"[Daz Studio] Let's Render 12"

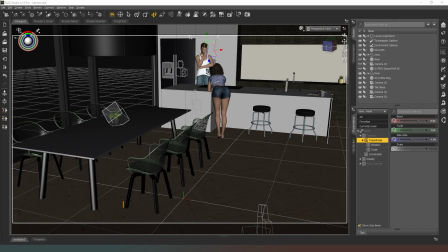(0:02)
Hello mate, welcome back. In this video I'm just working on some more renders in this scene here.
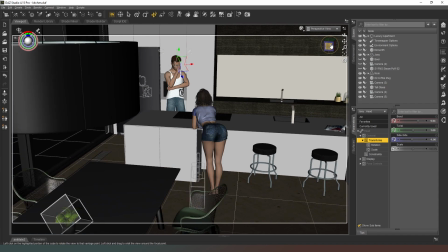(0:10)
The main character, the player character, is having a conversation with the mum character.
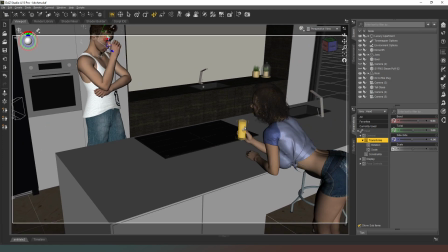(0:19)
So I've already rendered a few images from this scene but the mum character is now going to put down this glass of milk on the counter and she's going to stand up so she's having a face-to-face with our main character and the main character doesn't really matter because you don't actually
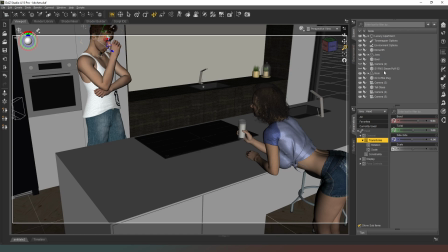(0:35)
ever see the character's face it's just there because it was in the background of a bouquet shot so i can actually just get rid of him no problem so what i need to do first is select the tall glass of milk as you can see it's not actually parented to the mum character so we can just drop this down
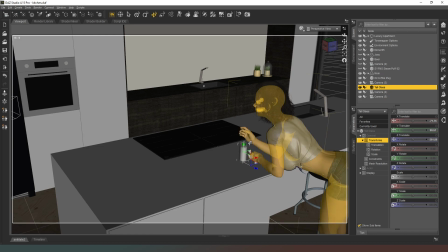(0:55)
until such time as it actually is on the counter so there it is close there we can just I believe it's not 89.
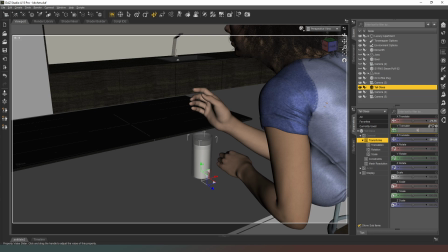(1:05)
No, right, it might be 91. Sorry, I may be going the wrong way. There we go.
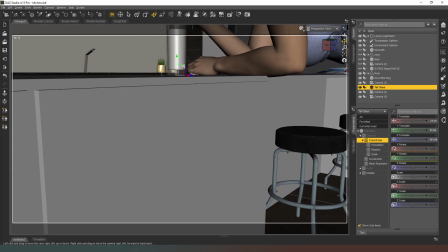(1:10)
And again, this isn't hugely important, but it would be nice to get it as close to the, so yeah, it's 91.
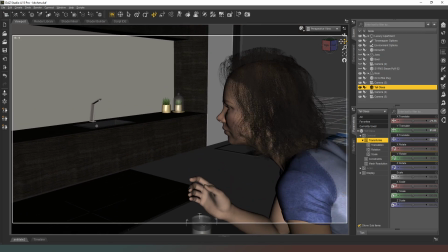(1:15)
It's the surface of the counter, so that's fine.
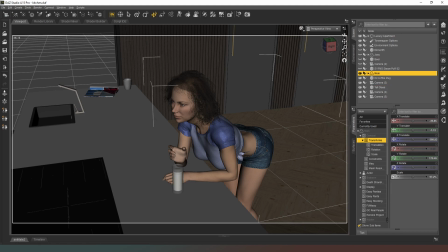(1:19)
Now we need to find a pose for the mum character, so we'll just give her a select, go into our smart content, poses by function, standing. And obviously she's having a conversation,
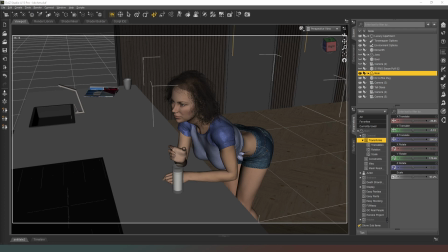(1:31)
so she's not going to be doing any weird and wonderful sexy standing posing or anything like that we just need a kind of standard ordinary talking kind of standing conversation you don't actually believe how difficult it is sometimes to find that kind of pose in a dash
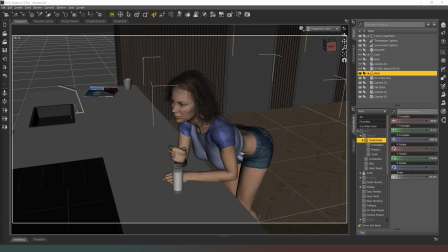(1:50)
studio library because almost every every pose and people have watched this channel for a long time will have heard me say this a million times before there's there are just too many overly sexy
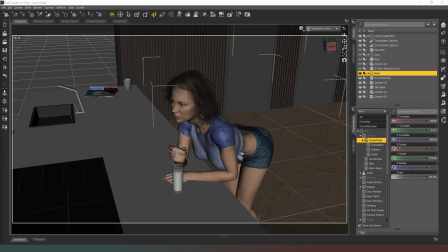(2:04)
poses and there's very few ordinary just idle poses or activity poses person standing not showing off not doing anything sexy just doing what normal people would do so let's just pull out a random pose from the
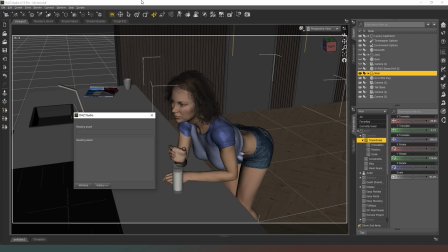(2:23)
selection and see what we end up with okay
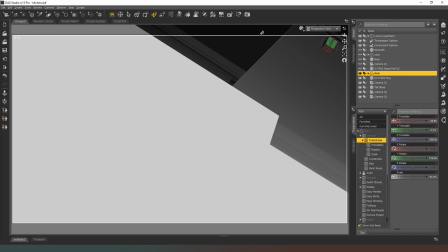(2:29)
there we go i think i know it's all right i'm not in a camera so we can just
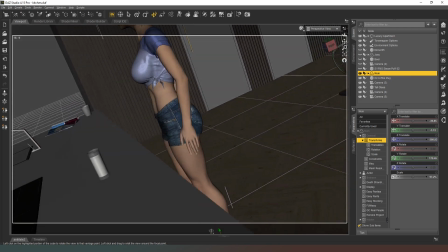(2:35)
hop on to there like that okay that's unusual
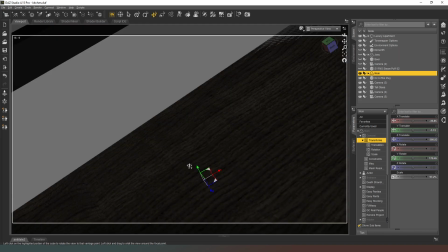(2:42)
try that again now that we're the right way up nope it's definitely pissed that's
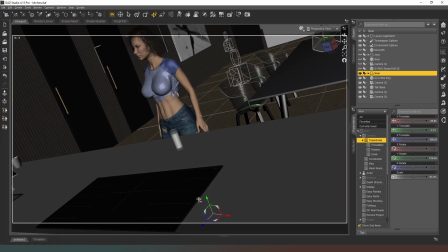(2:47)
fine it's a little bit perhaps over dramatic we'll have to straighten up it's fine it's not actually a problem.
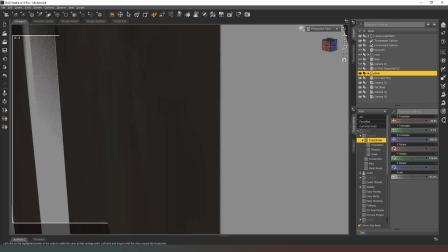(2:54)
We can just do a reset camera if we're really that fast about being on a wonk.
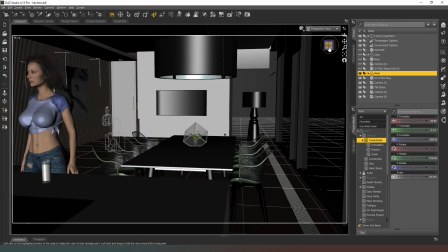(3:01)
So there's a camera in the scene, camera two is located somewhere over here that she's actually looking at. So we're going to need to rotate her so that she's still looking more or less at that camera because that's the person,
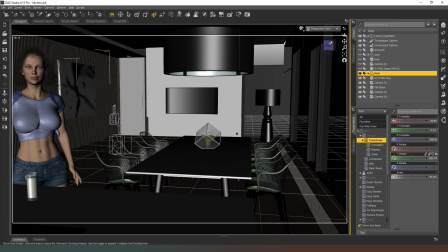(3:17)
that's where the main player character is standing and looking and that's where she's actually making eye contact with.
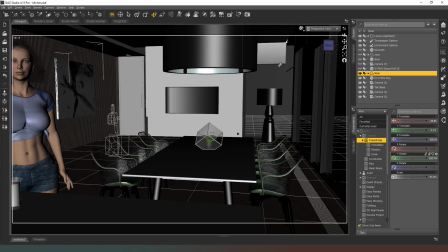(3:27)
But that just frees us up so we can actually put our camera where we want for the sake of a shot.
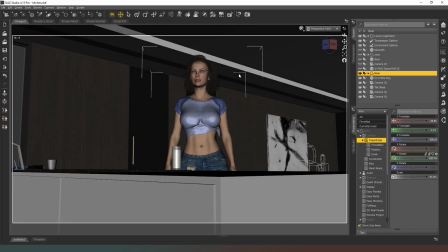(3:36)
Excuse me. So we'll just spin this round and we can get the camera more or less where we want it to be.
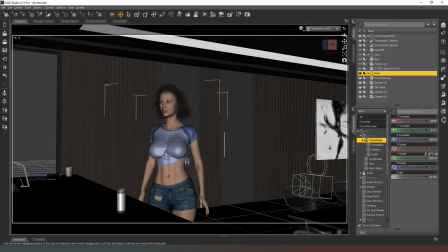(3:48)
Kind of roundabout here is fine and then I'm going to swing the camera out a little bit more like that so she's talking to somebody over
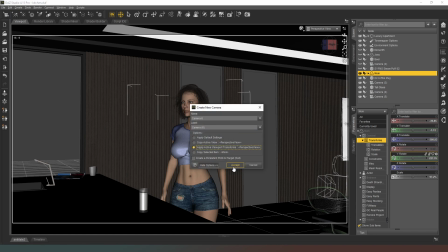(3:56)
here to camera left and then we're going to put a camera down where we are here just like so and that just means that we can frame
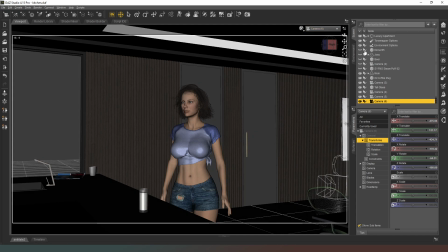(4:04)
up properly I'm going to camera six
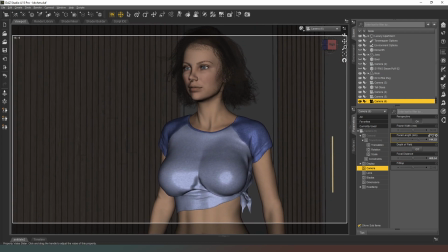(4:07)
select the camera and we're going to adjust the focal length until I'm going to go with maybe that kind of that
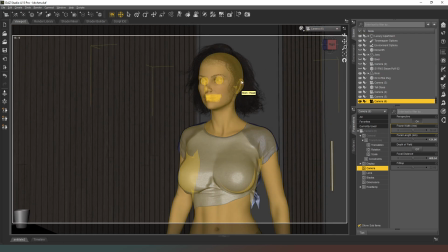(4:15)
kind of composition and I'm actually going to give her a facial expression in
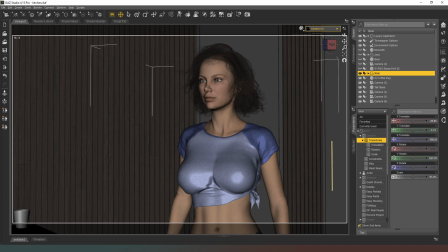(4:19)
this shot she's responding to something that the player character has said so we don't want anything overly kind of emotive she's just a normal person having a normal conversation so we can go with hmm let's
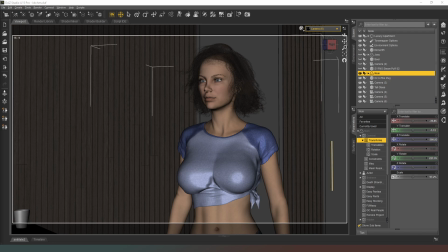(4:37)
see kind of a neutral expression but wanted to be neutral with some life in it because this dead neutral expression you don't want to ever use it like any like any expression the neutral pose facial expression for a character is
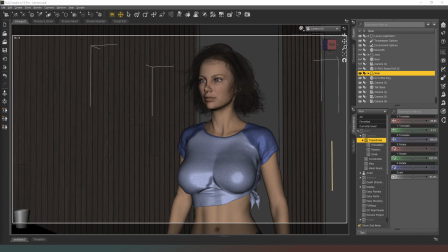(4:55)
still an expression and if it's all the character does then it's not going to look very not going to be very realistic it's going to be noticeable very quickly so you're just trying to find some kind of neutral expression that's different
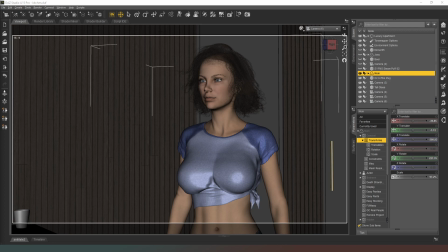(5:12)
from the normal neutral expression so that the character is actually just doing something different with their face but not so emotive that you know it could be construed as doing something else I'm gonna go with this one and see what happens there
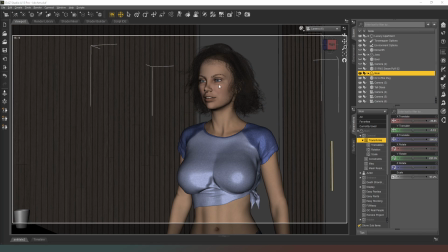(5:32)
we go it's very subtle but it's still a neutral expression now I'm going to quickly run the simulation to make sure that our hair is doing what it's supposed to do this won't take very long at all and so that's that done now I'm gonna gonna do my old lighting trick again so
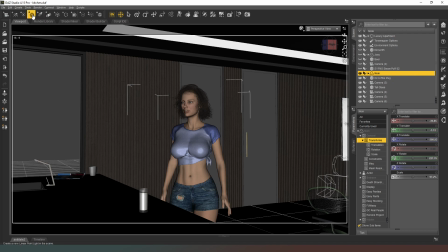(5:48)
I'm gonna come back into perspective view and I'm gonna create a new primitive that's a light we don't want that create a new primitive it's going to be a sphere it'll be about a meter across like so it's fine and then we can jump into wire texture shaded let's select our sphere actually
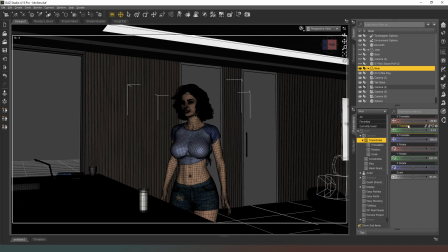(6:06)
we're going to select our minus 39 and minus 308 i'm going to change that position minus 39 and we're going to change this to minus 308
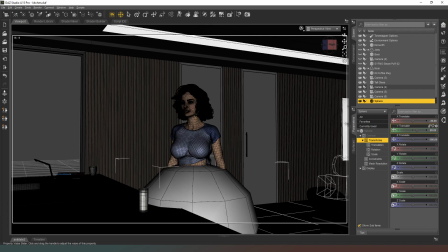(6:22)
and then i'm going to just bring this up something
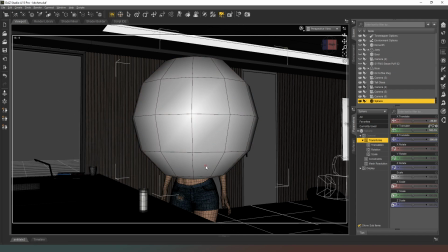(6:29)
like that now while i've got the sphere selected going to geometry editing mode i'm just going to delete these faces here and
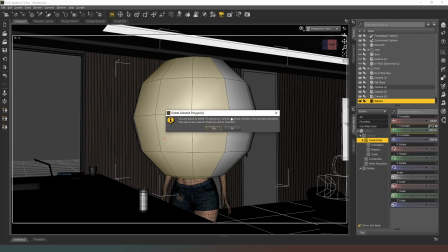(6:45)
geometry editing and delete selected polygons yarp i'm
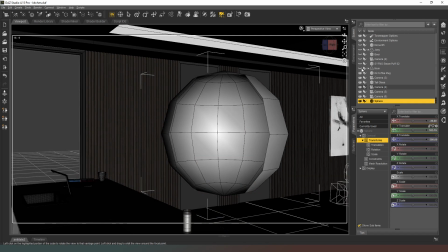(6:53)
actually going to hide them on character to just a second. I'll allow those bottom ones in my selection and then do the same thing with this level and the same thing with this level.
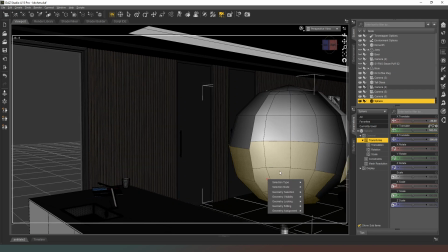(7:14)
Let's just delete those polygons. Yes, please.
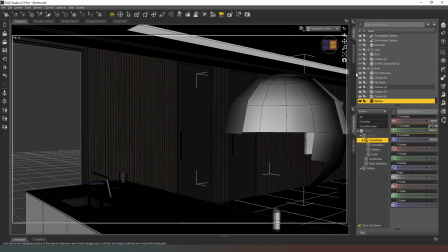(7:24)
Swing around and just get these ones from the other side. Hit that.
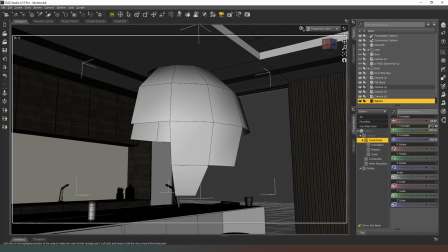(7:29)
There we go.
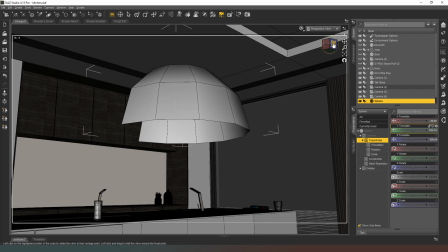(7:34)
And delete selected polygons. yes please marvelous let's